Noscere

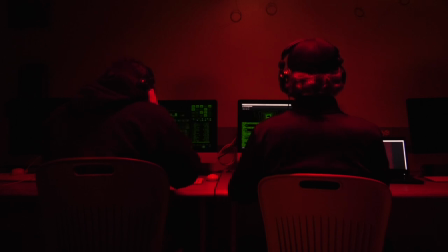[0:42] Sensors have picked up a perimeter breach in Sector 8, orders? Yes sir, deploying security.
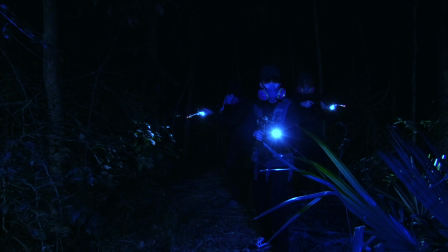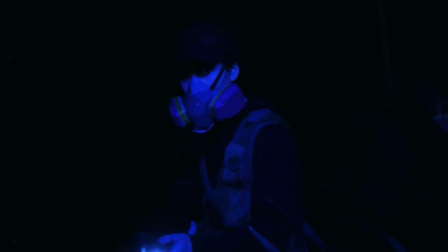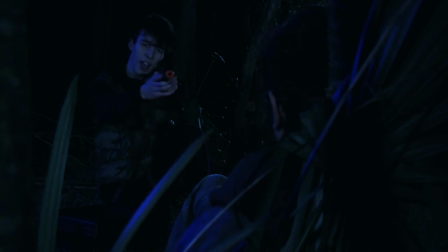[1:15] Why? How? What are you doing here?
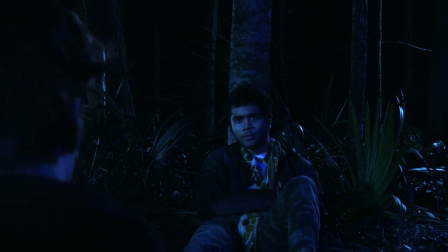[1:21] Saving the world. What do you mean? Open the box.
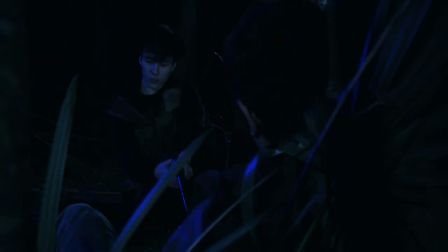[1:31] You'll see.
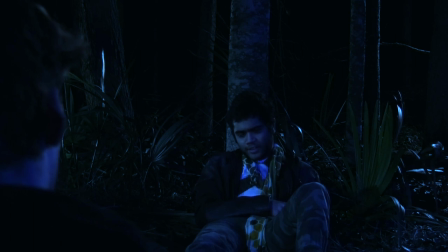[1:39] That has the power to change everything. thing. The power to set everyone free. I know you're a good person deep down. At least do this one good thing in your life.
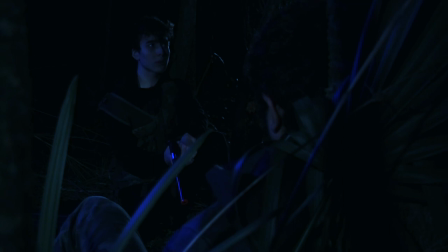[1:55] Sir, great job catching this scum. We'll take it from here. Wait, let him go. Sir, are you disobeying orders? I said, let him go. I can't let you do that.
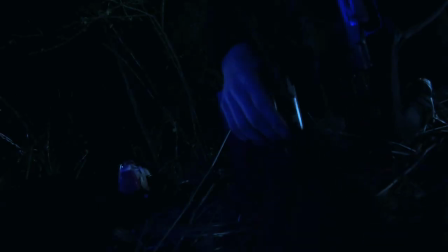Go. Save the world. I've got everything handled here.
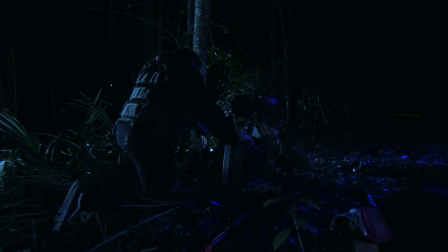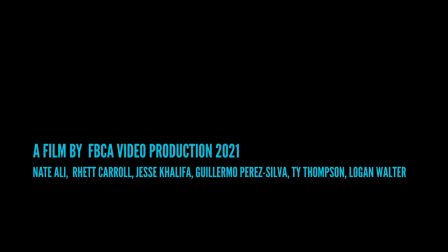My name is Logan Walter and I'm the director of Nocere. Nocere in Latin means to find out. So the basis of the film Nocere is it's an action movie at its heart, but it's a film about redemption of the soldier as he talks to the resistance fighter and realizes there are bigger things than just following orders.
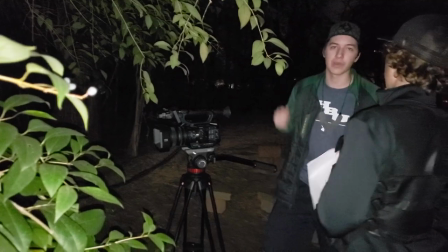[3:32]
In pre-production I originally came up with the story idea and through
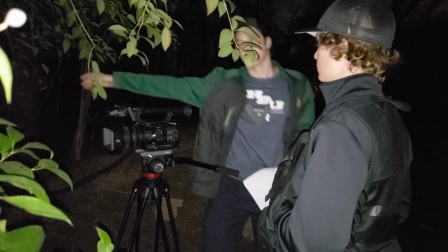[3:38]
process of group revision and brainstorming we edited and changed it around so we finally
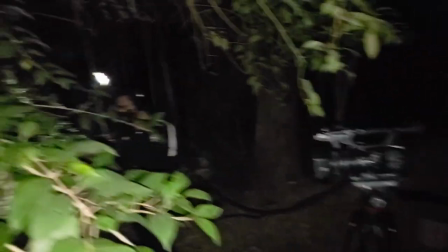[3:43]
arrived at script and storyboard and those on their own went through an editing process so we finally
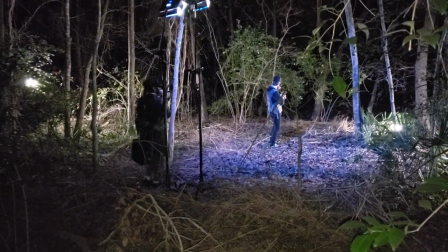[3:49]
could finish with the story that we wanted when
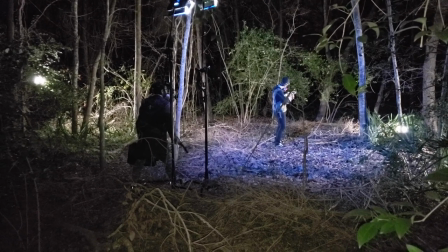[3:55]
we went out to shoot I would say the main issue was lighting
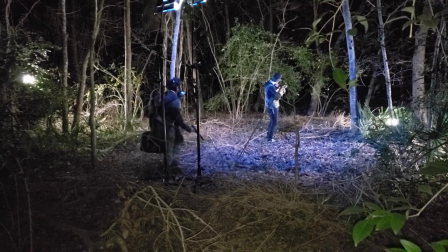[3:59]
because we were shooting the whole film at night and what that meant
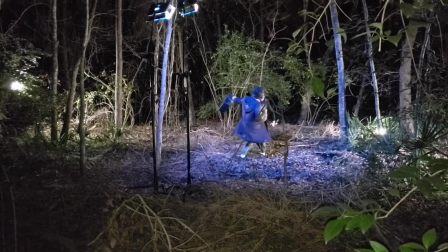[4:04]
is we had to light everything with our lights because there would be no sunlight
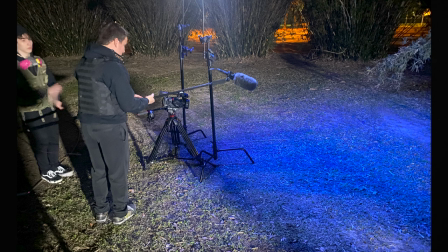[4:08]
so we also had to simulate moonlight and the way we did this is we set up a light really high up in the tree so that it would be casting blue light down on everything and giving us the moonlight.
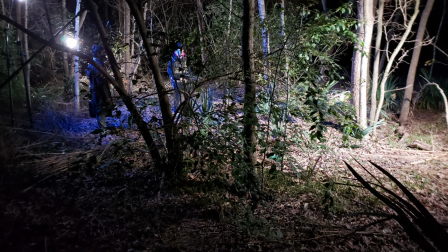[4:22]
And then we also had backlights that were set up behind actors so that it would give them an outline and set them apart from the background.
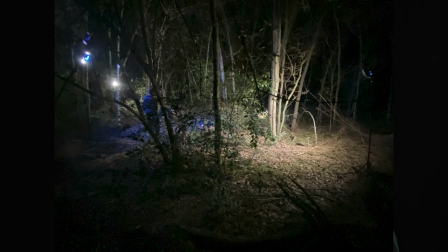[4:31]
Another issue when we were shooting was time.